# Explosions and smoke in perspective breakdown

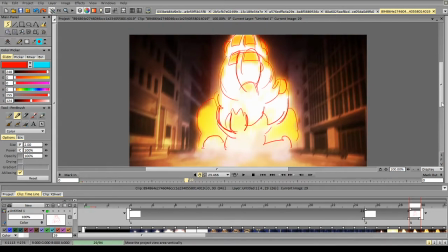252s
It's quite obvious, but still very important. The same thing here. So we've got this perspective going on. So this is the perspective of our scene.
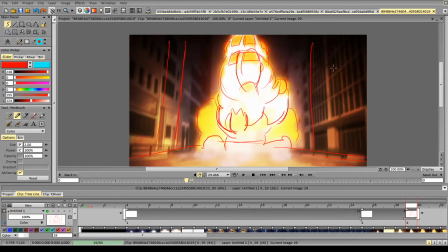270s
The explosion is fairly far away in the scene, so we don't have a lot of distortions on the explosion itself. It has some kind of vanishing point at the top, but it doesn't affect it very much.
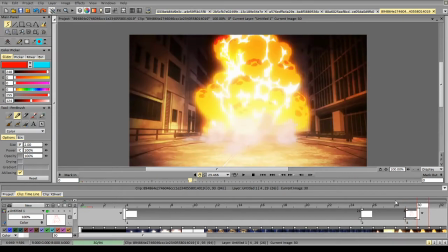284s
That's why we can
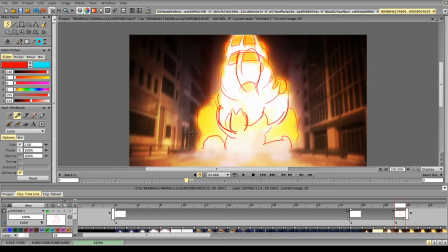288s
worry a bit less about it. So it still has this kind of direction, so it still has some kind of sense of perspective or vanishing point going up, and we notice that the form, so we are looking at the form
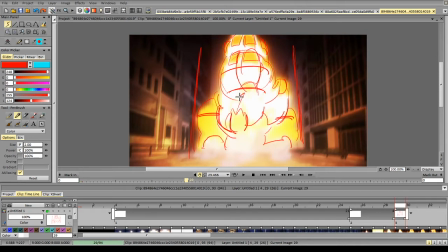307s
from the downside, so we're seeing the downside plane on the explosion,
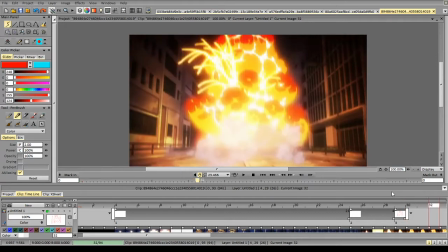317s
and it's following the perspective, though not much. Then again,
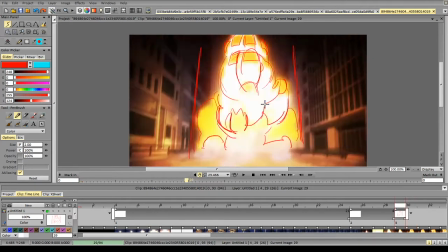326s
we increase the amount of forms and complexity, and
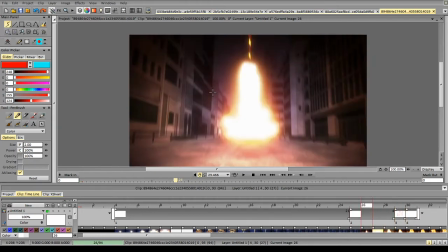335s
you see it was fast, very fast on 2s,
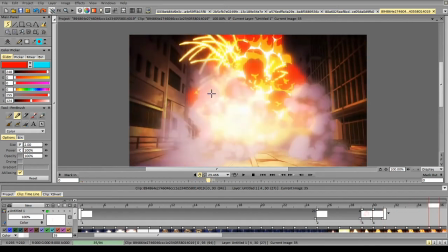340s
and here it slows down, and then it slows down even more, and then it slows down with every frame.
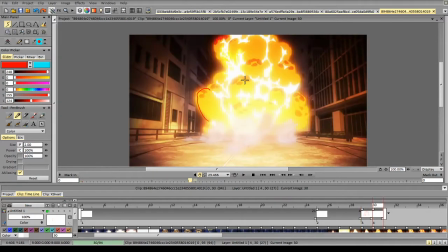346s
So it's quite simple in terms of spacing, but it's very important to keep the spacing more or less consistent
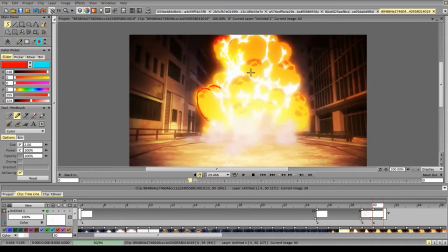359s
and to keep the slowdown. So this form, you see we implied it, and it goes here. This form, it kind of blooms like a flower and goes here.
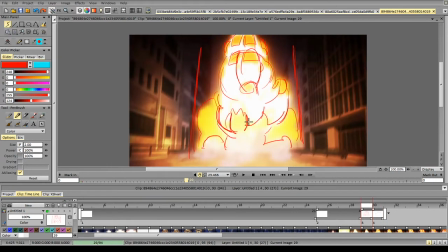379s
These forms at the bottom, they move up.
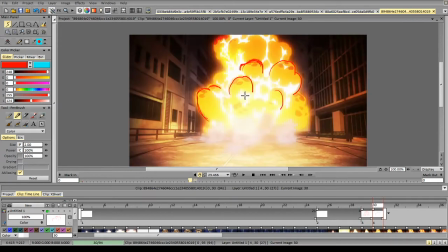Yay, explosion sector. Yeah, I remember this video.
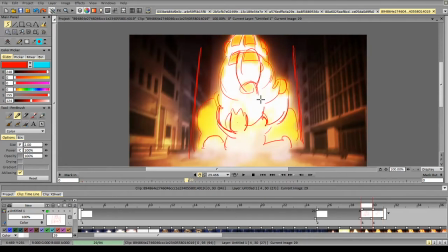396s
It's way more like convenient to break it into clips, because
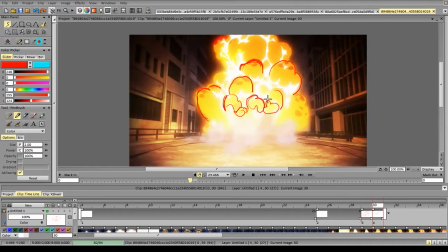401s
TV Paint gonna die if I try to add something longer than 200-300 frames. And again, implying form with these lines. So these lines again accentuate the curves and the direction of the form.
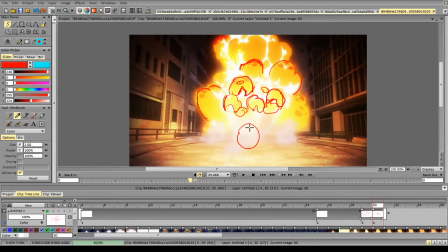421s
So if you draw something like this or something like that, it doesn't have direction. But if you draw something like that, it follows some kind of spherical form. And if you add detailist on top, you can make the direction of the form even more apparent.
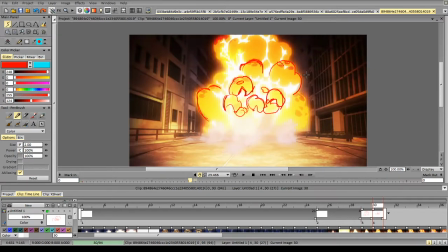444s
So essentially he is using this to signify planes on the explosion. And again, see how it goes. So it sort of
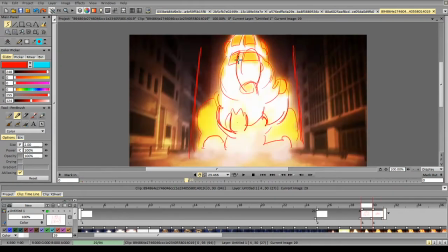465s
popcorns out with a slowdown.
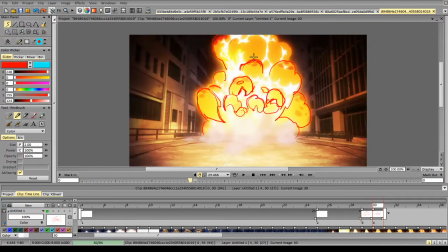474s
And the position of the shape, it's basically quite consistent.
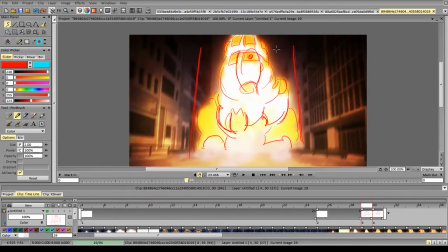482s
So they go a little bit lower on the overall form,
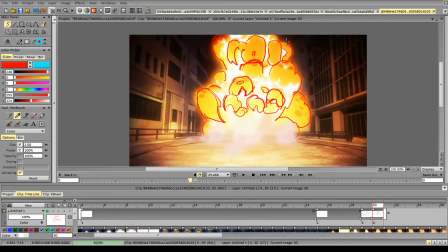490s
and they expand.
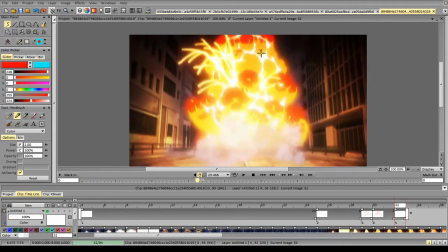496s
Again, slowing down. These are sucked into the explosion.